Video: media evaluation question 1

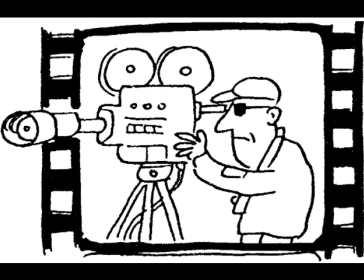It may seem a harmless location, as it may be a house for example,
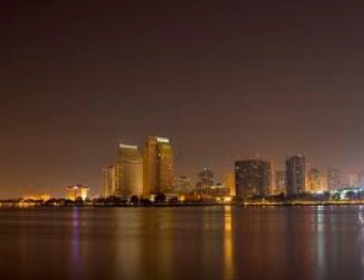however the use of camera shots in this location, for instance an extremely slow tracking shot, instantly informs the audience that something bad is going to happen, in what seems to be an ordinary situation.
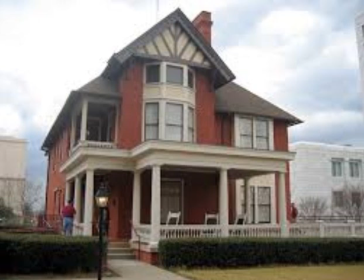This builds the audience's presupposition of the thriller genre. In our thriller opening, a range of key shots were used in order to give the viewer a range of perspectives of the situation and events in hand.
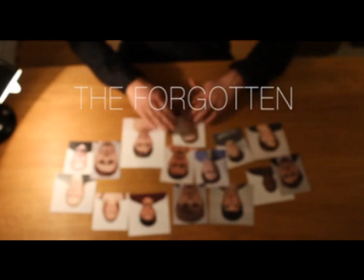We used a range of shots including high angle shots seen here, a long shot, a distant shot where the camera is a long way away from the subject being filmed,
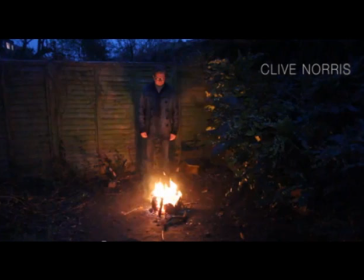a low angle shot, a shot where the camera approaches the subject from below eye level.
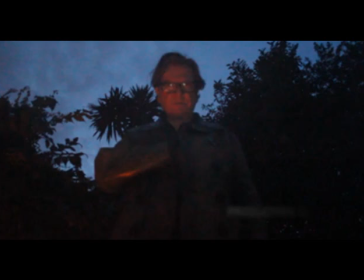A low angle shot can emphasise the size of the object being filmed and adds to the viewer's perspective. It can make the character shown seem big and powerful and it can make us or the character we are seeing through seem small and weak.
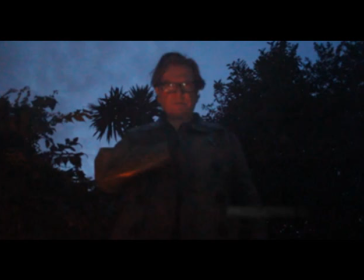Another aspect of the conventional thriller opening is the use of key facial features. in particular the eyes of the character,
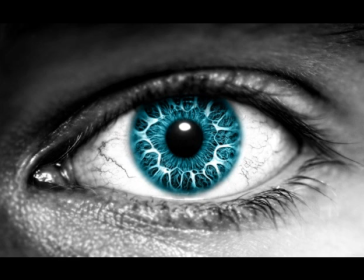are seen to the audience through either a close-up or medium close-up shot. The use of the eyes are crucial in emphasising the expression of the character as they may be left with very little or no clue after what is happening or what is about to happen.
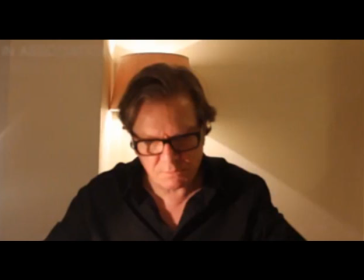In our opening, the close-up form of shot is used to look into the very eyes of the antagonist,
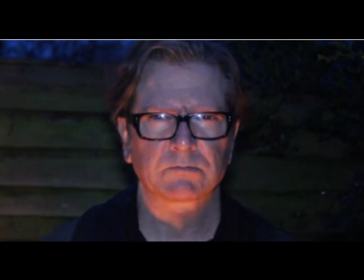which creates a chilling and gripping experience for the viewer, which we feel is key to an opening. Furthermore, the use of glasses gave us a deliberate reflection of the fire in the lenses of the bold black glasses,
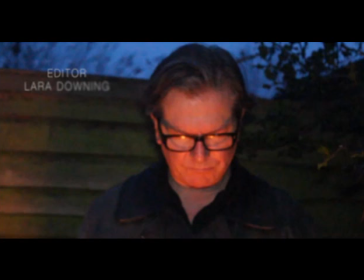which not only reflected our antagonist relationship with a major aspect of our opening, but also made the shot visually appealing for our audience. Following on from this, our use of a point of view shot at the start of the opening gave a look inside the mind of our main character,
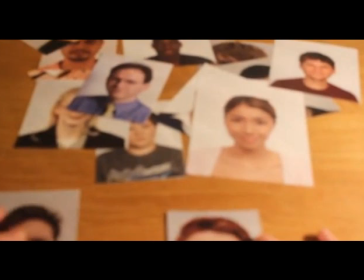and gave the viewer a true and realistic perception of the antagonist's viewpoint. Furthermore, attention to detail was key. The blurring of the photos in the background gave the viewer a realistic and fuzzy view
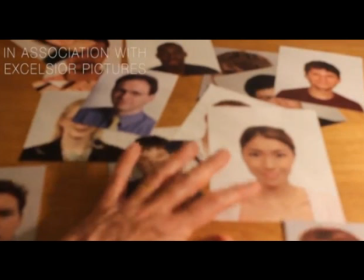created by a soft focus shot that the antagonist has through his bold glasses. This was used to enhance a sense of realism and audience involvement in the action.
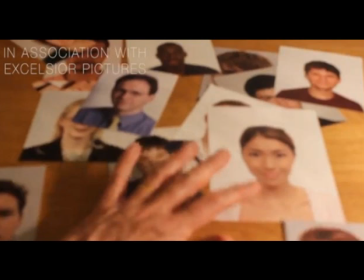A second development of our opening, which made it develop forms of the thriller genre, was the lighting.
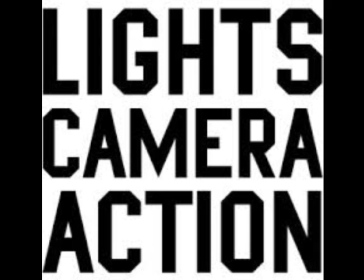In a thriller, the entire lighting is highly dependent on the nature of the film, as thrillers often tend to follow a set structure of conventions.
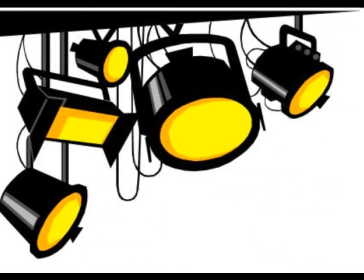The point of view of the protagonist, usually the villain, follows a dark, confined and close lighting which track the sights of the individual, if not follow their actions, and this can be seen in the movie Glare Witch.
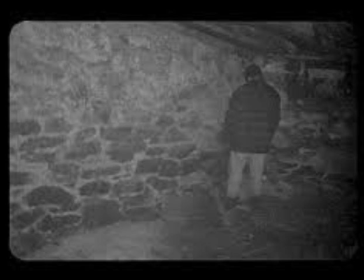To launch a series of events within a thriller opening, a main use of lighting highlights the actions of the protagonist.
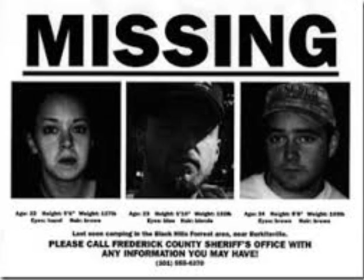Therefore, the key component is to establish the chain of key events without revealing too many details to the audience. This is used often in this particular type of genre as something always needs to be hidden from the audience. In our Thriller opening, the contrast of light and dark was a key part of our thinking and it turned out rather well.
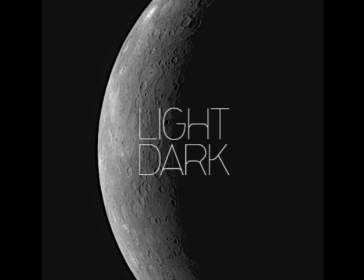The lamp lit actions of the photo shuffling can be juxtaposed with the dark scenes of our antagonist when the burning of the three photos. The use of the darker scenes are stereotypical of the Thriller genre and in our opening add to the darkness and mysteriousness that surrounds the antagonist.
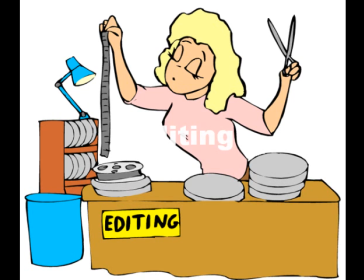Another key aspect of the opening was editing and our use of editing once again helps our opening conform to the forms and conventions of real thriller products.
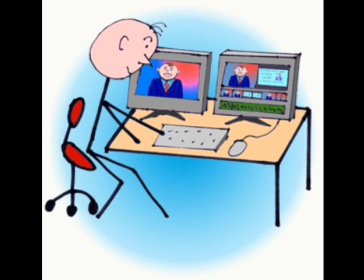Editing is a combination or separation of either very long or very short edits. Directors tend to hold long edits as this creates a sense of tension,
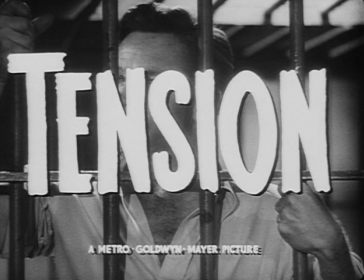therefore panning and tracking shots are used on the locations and this helps build the audience's knowledge that something is going to happen, however, they are unsure of what it is. The audience are often left confused by short, violent cuts as key details are always hidden which would reveal the entire plot to the narrative.
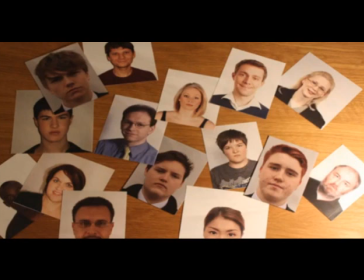However, glimpses of events which may start the story are left untold. For instance, the audience may be left unsure as to who it was holding the knife.
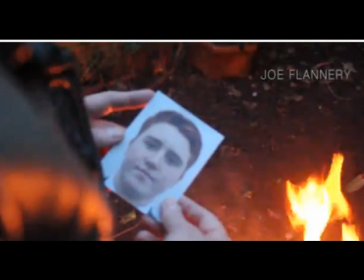In our opening, much like the use of lighting, there is a juxtaposition used in our editing between the very long and very short edits,
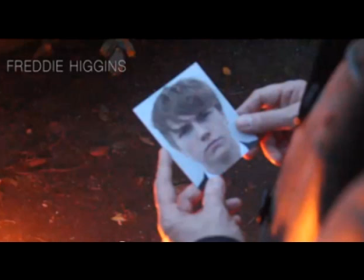which once again leads to a sense of unease within the audience and has them asking questions about the antagonist and setting etc.
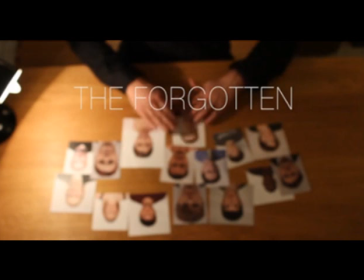The establishing short snappy shots of the photographs laid out on the table create a somewhat confusing and flashing image of the actions of the antagonist,
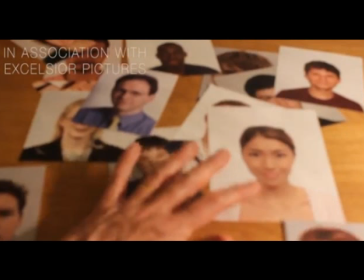while in contrast our long establishing shots allow the viewer to view the character in the flesh,
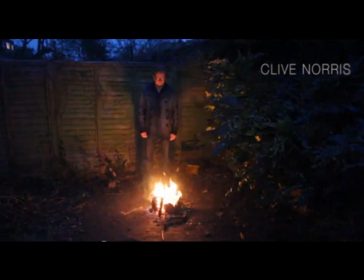to view the background setting and it allows them to build a picture in their head. The transition between short and long edited shots keeps the viewer's mind active as to what is occurring and is a stereotypical feature of real thriller products. The next element of the thriller opening was characters, or in our case, character.
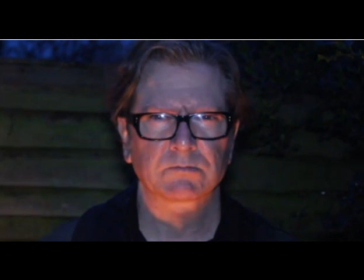In our opening, we intentionally used a middle-aged man to conform to the thriller genre and to compete with real products. Our thriller would have seemed unrealistic and amateur if we had used someone in our own age range.
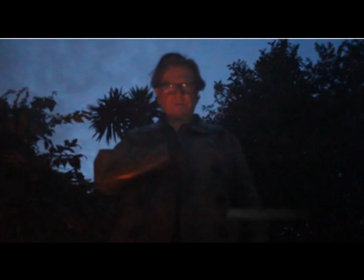Furthermore, having an antagonist of a similar age to the target audience would have been risky and hard to make realistic and true. The mise-en-scene and props that our antagonist wore was key to the genre of the thriller.
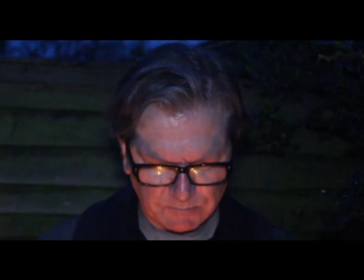The bold black glasses, leather jacket made our main character look all the more suspicious, daunting and scary.
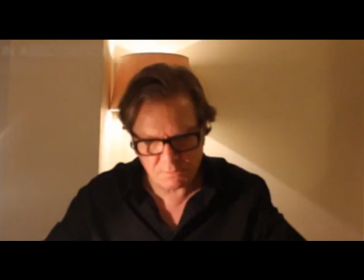Furthermore, the long hair added to the slightly mad and dishevelled look of the antagonist. Our antagonist can be seen to relate to that of Silver in the most recent James Bond film Skyfall, but his unique and uncomfortable character,
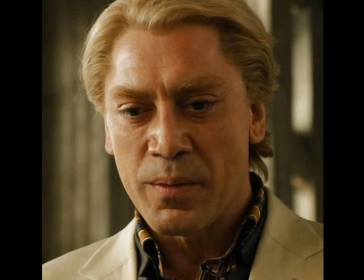we took great influence from this character to make our sufficient and parallel to
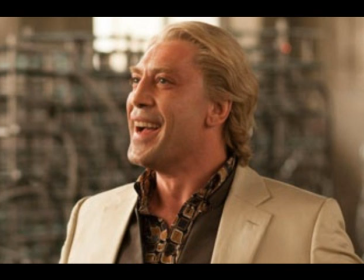past characters in the film industry who have had great success and conformed to the thriller genre.
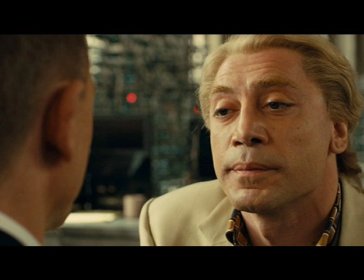The fifth key element of a thriller opening, or any opening for that matter, is the audio and music.
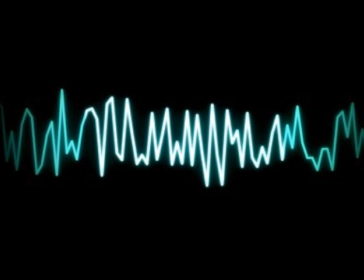In our opening there is intentionally no speech which creates a mysterious and uncomfortable viewpoint of our antagonist.
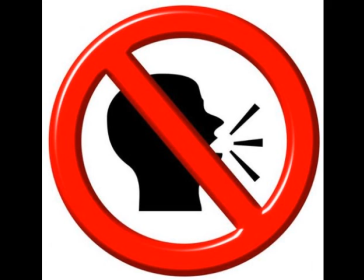The absence of speech in our opening creates sufficient background for our news tape audio which plays throughout the duration of the opening, creating a great relationship with the visual aspects of the thriller and giving the audience slight clues as to what the opening may lead to later on in the film.
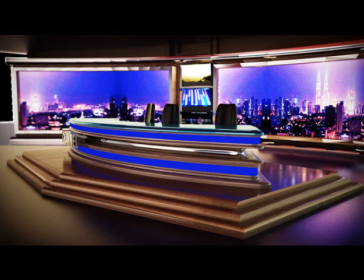The audio of a news tape makes our thriller very realistic and gripping, as the flippancy of the short, snappy scenes complement the fluctuating levels of sound which is created by the use of a number of different news stories in one audio tape.
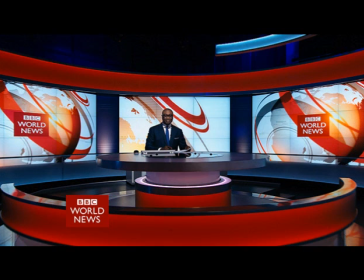The sound and audio of missing and murdered people conforms with the thriller genre and and paired with the visual aspects of the opening causes questions to be asked about the setting, antagonist and props etc. The setting of our thriller opening is situated in two places,
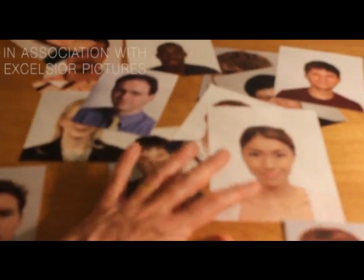firstly the table of the protagonist is the setting where the shuffling and sorting of the suspicious photos takes place,
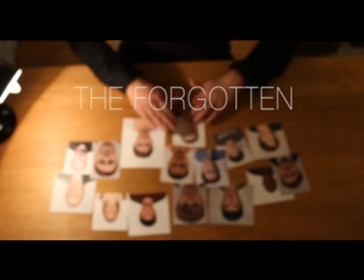a seemingly normal area with un-normal activities, a true stereotype of the thriller genre and common place in many real products.